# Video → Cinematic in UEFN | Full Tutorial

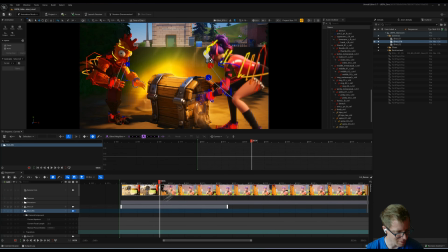We just arrived at the box at the same time. It's a little bit out of focus. This is gonna be a fast camera, so it doesn't have to be long, but I want it to be like right about there.
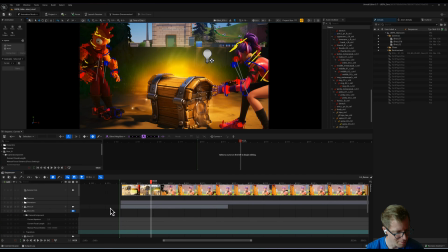I'm gonna bind this shot 1B. So now hit Shift C and you'll be able to see come in.
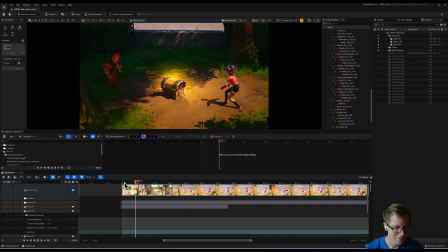Okay, yeah, I want this a little earlier. All right. So what I actually want is I kind of want to have a little bit of a hold here on her performance.
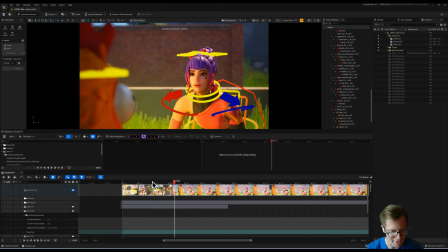I want to just have like a little moment to kind of see her reaction. The movement is kind of a little bit too much. She's like looking down, and there's a little bit of like motion capture feel. You're seeing her body move around. It's not very clear. Like I just want you to really be able to look at her face. So I'm going to add a little bit of a hold here.
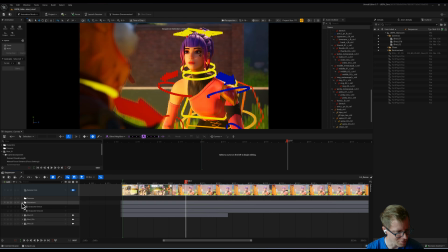And to do that, I'm going to go to my characters track. I'm going to rename this so that I can remember who it is.
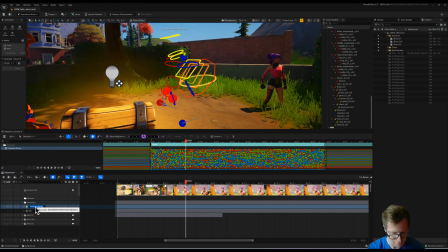So this is win, and this one is lose. All right, so now I can know which one's which.
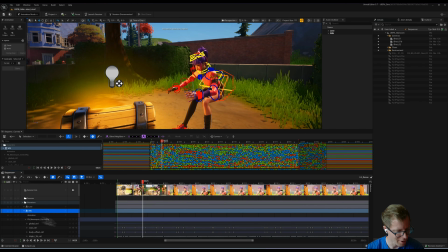Okay, so on win, this character right here, I want to add a hold. I want it to kind of stay in this pose for just a second.
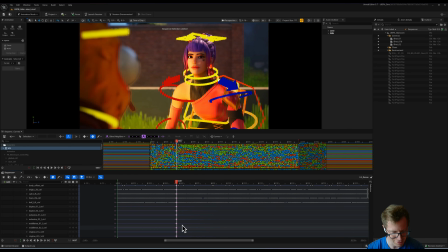So I'm going to just hit this button right here, create a new keyframe, lockdown key, like on every control on this character has been locked off.
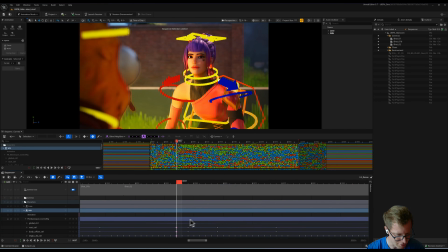That's what I want, so that I know that like this is not going to change. And I'm going to mark this with a little marker.
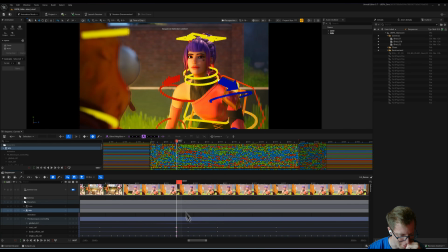Let's see, that frame right there, add a mark. That's the key. That's the frame that I locked. Now I'm going to select every keyframe after that, and I'm going to just drag this over a little bit. To make it even more clear, I'm going to select this frame, Control C to copy it, Control V to paste it.
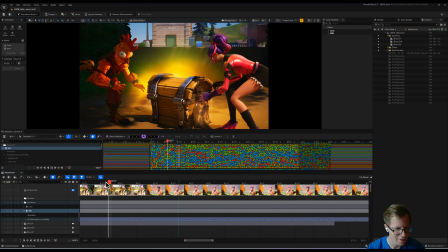So there. So now she literally has a held frame. That's what we want. We just want it to be super clear what's happening.
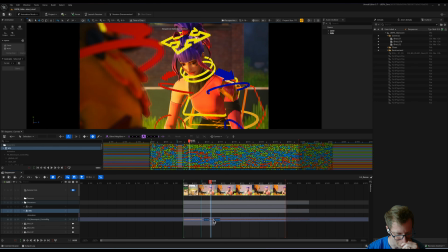She just arrives, and this is the moment where you sort of see her reaction. I'm going to drag that action a little bit later. Cool. So we have enough time on this camera to kind of like see her face, see her reaction.
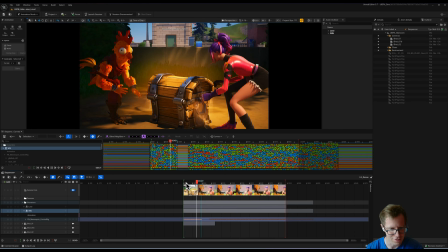And we'll add a little bit of looks and stuff on her to kind of like assess the situation. Meanwhile, Chicken is also doing the same thing in that shot.
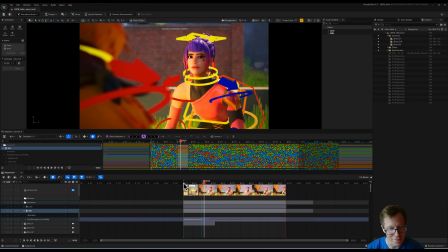We watch her reaction, and then we're going to cut over and watch his reaction too. And it'll get a little comedy, because it'll be like, you see her like, oh, and then you'll see him as a chicken, maybe doing a little bit of like, something like that.
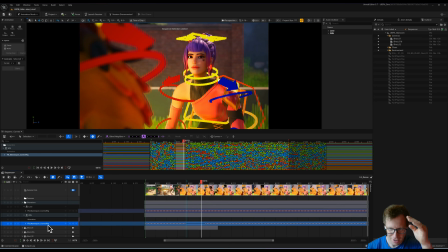Also, like she's also kind of like arriving, and it's hitting a wall. We should smooth that out just a little bit.
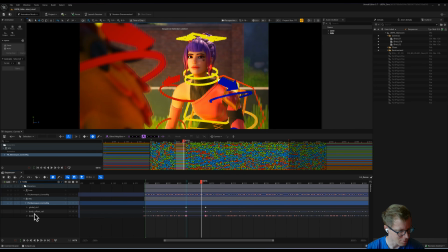So I'm gonna select her body control, which is this right here.
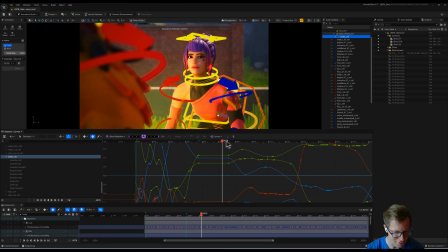You can see right here, you can see that hold that I just added. See how the frames like just lock and freeze? And we want to have is like a little bit of an ease into that. So it's just kind of like, this is her rise. Okay, so we want to just add a little bit of an ease in. So I'm going to hit S to make a new key.
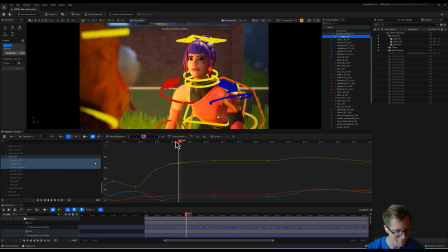Right here where I have this blend neighbor tool, I'm going to just drag this down a little bit to kind of give her a little bit of an ease into that pose. We will add like a little bit of head darts and stuff, eye darts and things like that. Let's just do that right now because we're in here.
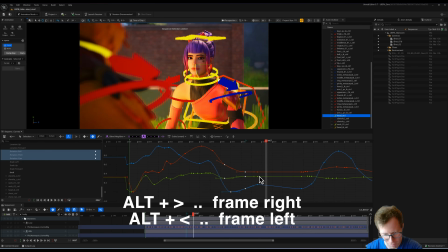So I select her head control, Alt, caret forward, Alt to frame forward and backward, and then add a little bit of a head up.
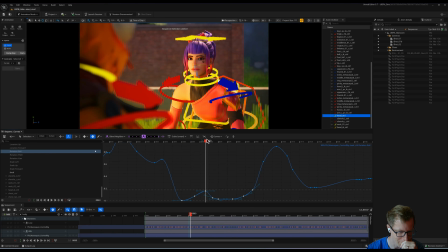So I can see this is the look. Oh yeah, so we want to have a little bit of a hold. Yeah, this is just her head animation.
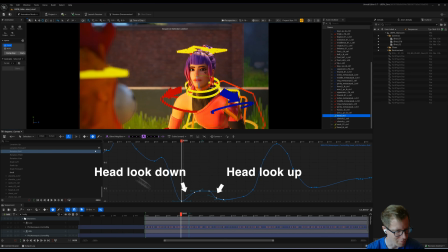We're going to work on the eyes next. But yeah, I'm feeling pretty good about this. So let's move this Let's select transform. Move this down so that I can make this a little bit of a bigger.
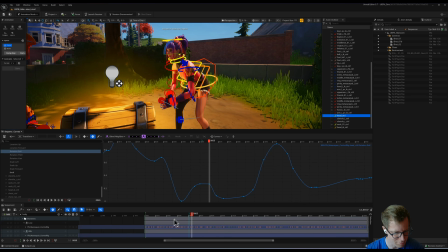Okay, let's hit Shift C over the sequencer to watch this play. They run in.
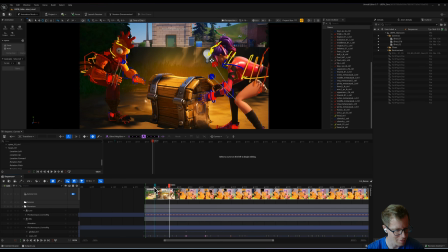Yeah, okay. I'm gonna massage this cut point a little bit because when we cut from here to this shot, now we don't see any characters, so I need to have a little bit of something. Probably like about there is where that cut point needs to happen.
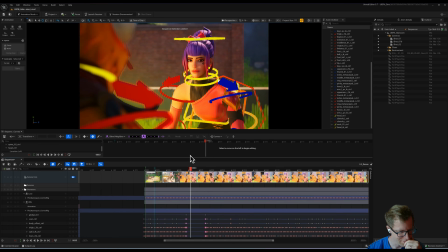Cool, not bad. Let's do some eye darts on her. Let's get some animation on her head and her eyes.
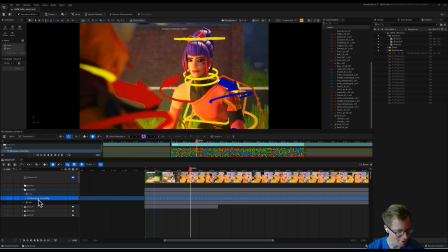So we have a body control rig that's applied to her right now, and we need to add another one, a control rig that's just for her face. So to do that, we click on the character device, click on the plus, and then we add another control rig.
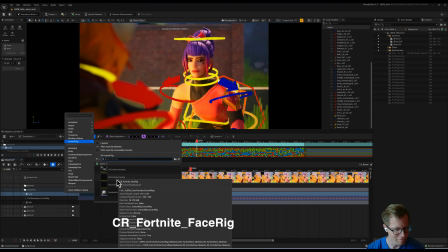And now we're gonna do control rig Fortnite face rig. There's two different ones that are in here.